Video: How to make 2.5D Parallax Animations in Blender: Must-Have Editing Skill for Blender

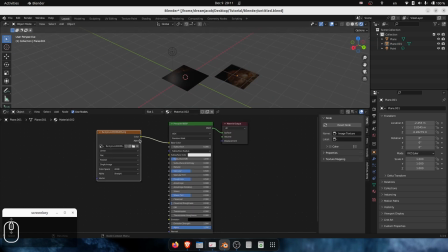249s
This is a PNG alpha, so don't forget to see right here,
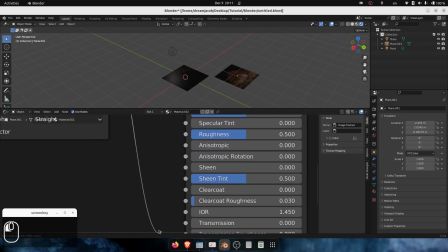253s
take this alpha node, and put it all around here.
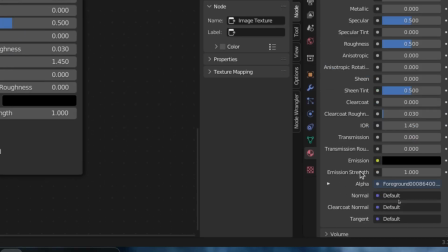258s
We will go to the plane, we'll go to material, and all the way down here, we need to create a blend mode.
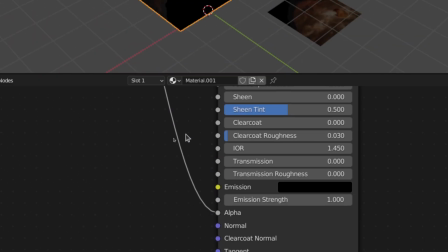265s
All right, but before that, don't forget to connect image to the alpha.
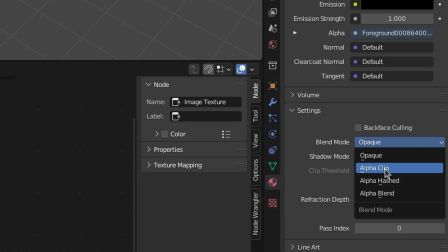271s
And here we need to put alpha clip, and there we have it.
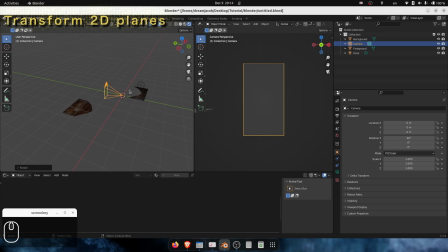275s
And let's take the camera by pressing G and Y on the Y axis. Also, we're gonna need to take the plane and rotate it by the X,
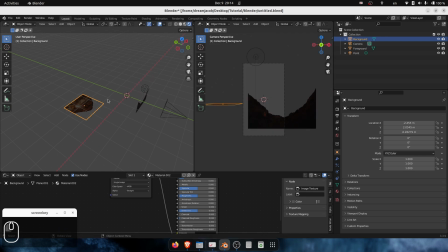285s
and rotate it 90 degrees also, and also the background 90 degrees.
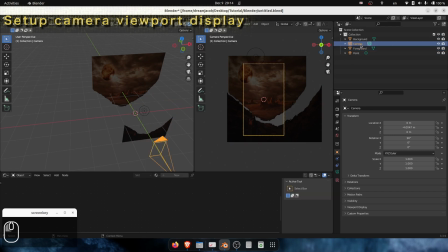290s
Now, if you want to really focus your camera, go to camera, go inside and go to viewport display,
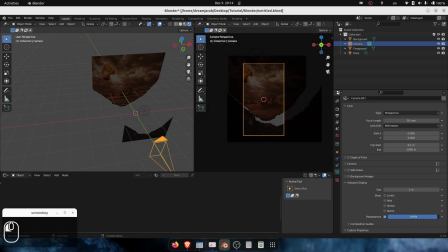297s
and make everything dark, so it will be much easier for you.
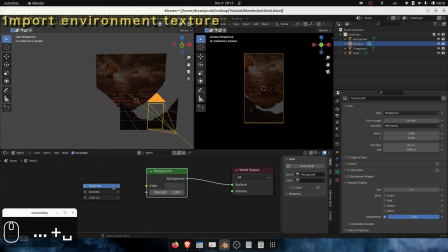301s
So I don't have an HDRI, but I can add an environment texture,
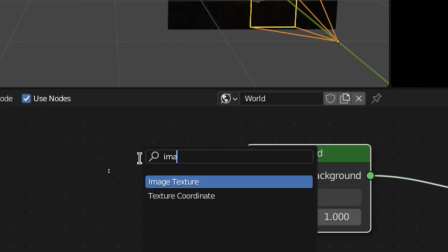306s
not image texture, an environment texture. Put it here.
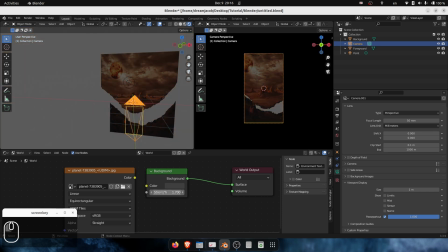311s
And if you don't like it, it's also okay. You can just make it brighter.
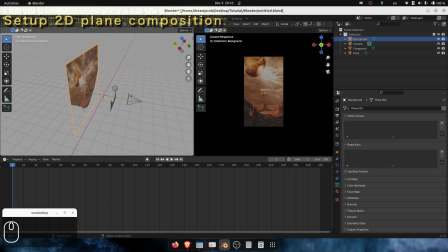316s
This is how the composition is already made. By the way, I am strongly recommend that you will take the background as far as you can from the camera. So we will make this depth of field just like in real life. All right, and make it very big.
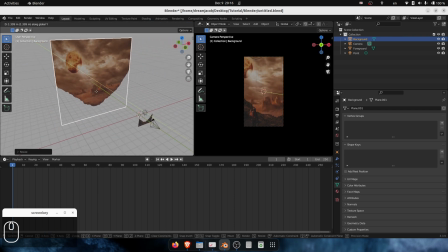332s
It's not like I make it closer, I just make it bigger. So the background is very big.
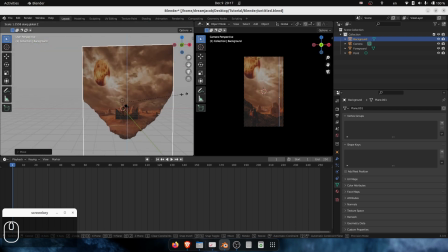339s
You can always make it shorter, shrink it. Let's fix the foreground.
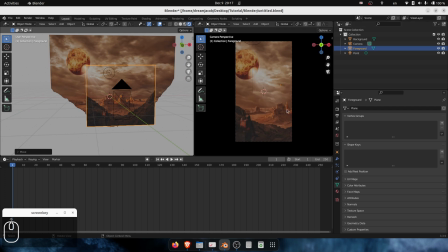345s
And there we have it. We already have a nice composition. Sometimes we can see this cut of the masking.
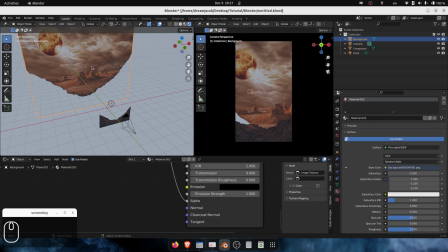351s
So usually I prefer maybe take the full image without the masking.
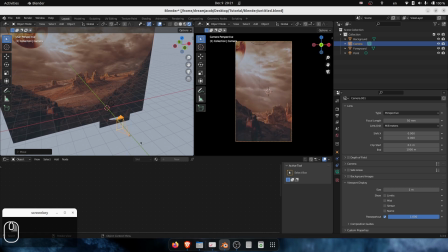358s
Go up, go down. We already have the parallax effect.
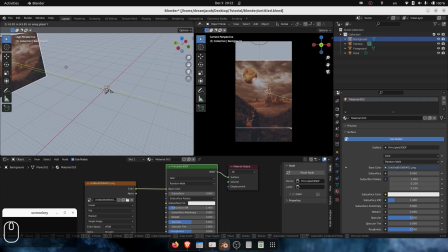361s
Let's just take the image and really put it back there and make it very big.
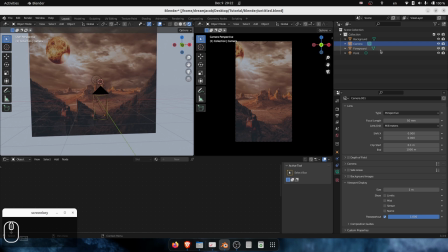368s
So the foreground is very close to the camera. And what we want to do is just make this nice animation.
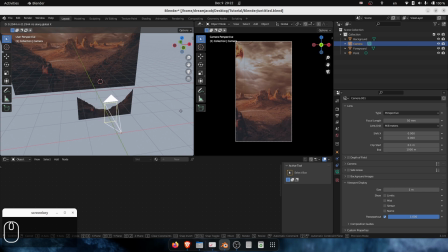375s
Let's go from the right to the left. Now we can see the astronaut's head here.
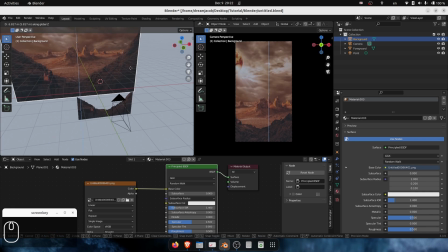380s
So maybe we'll put it here, something like that.
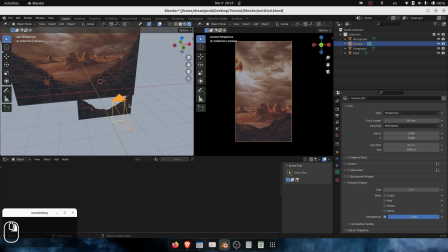384s
So when the camera is moving, we will see a very slight movement of the stars and everything.
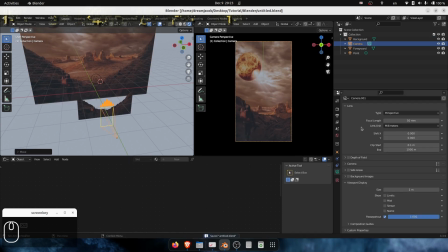392s
Very nice. Now, let's think as a videographer. Usually you want to take focal length of 28, 25 or 120, like a real life camera lens.
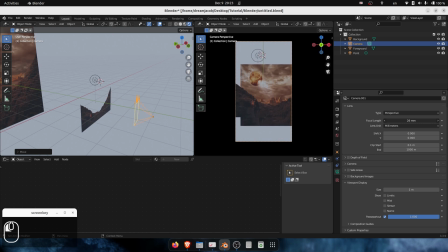404s
Now it's very narrowed. You see, this is very wide. This is very narrow, 85 millimeters.
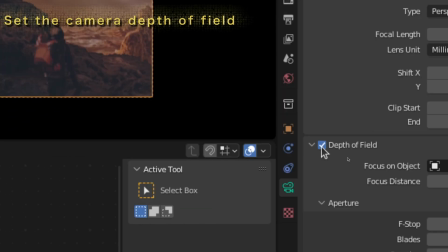410s
You can do it more, up to you. Make the depth of field. F-stop, maybe 1.8, something like that.
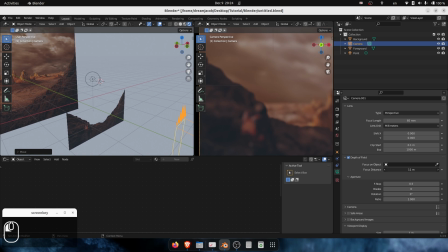417s
So everything start to really fade out and we want to make the focus. So we have this very nice bokeh.
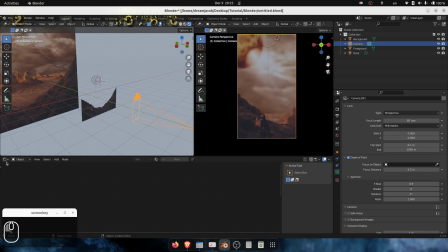425s
So let's animate the camera.
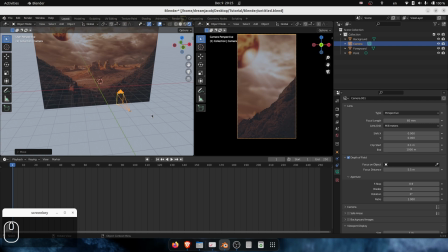427s
It will move from this side, maybe it starts from here, eye to location until here, something like that. Goes here and eye for location, and we have a nice movement.
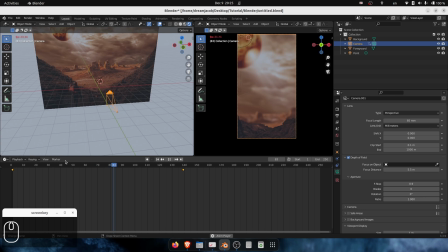444s
See, like the camera is traveling, but we want to play with the focus.
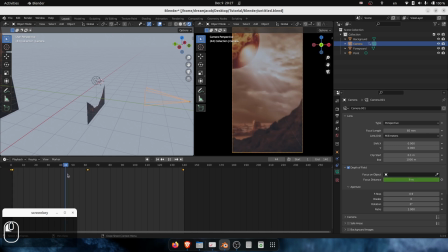448s
So I will go here and press eye. So we have this nice focus polling.
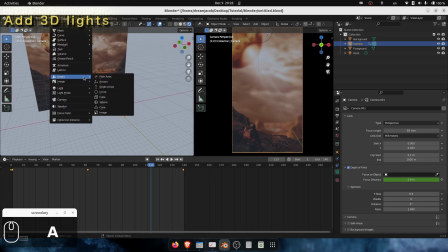456s
Maybe here we can add a light because there is a big light here, point light, and make it very strong.
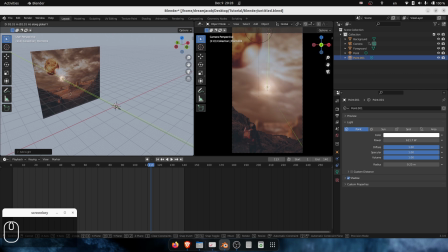464s
And I want to put the light all the way, you see, all the way on the background.
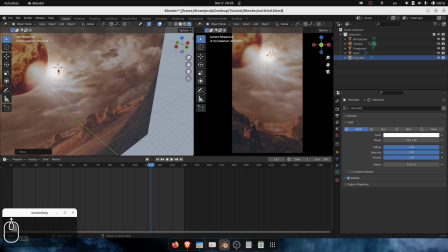469s
So the light can be right inside of the starry thing, something like that.
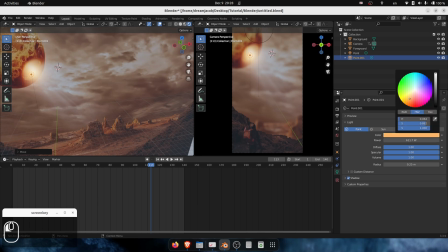476s
Maybe we can even make it a little bit more reddish and make it very strong.
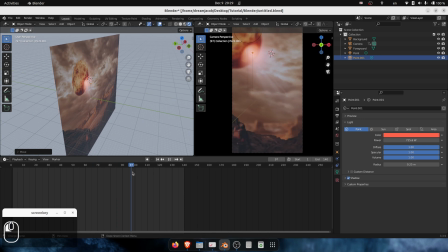484s
Basically, it's touching the surface of the plane. And if you want to create some more light, let's put another light,
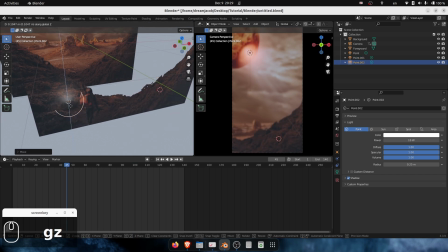492s
some nice light here, maybe near the astronaut, and another light here.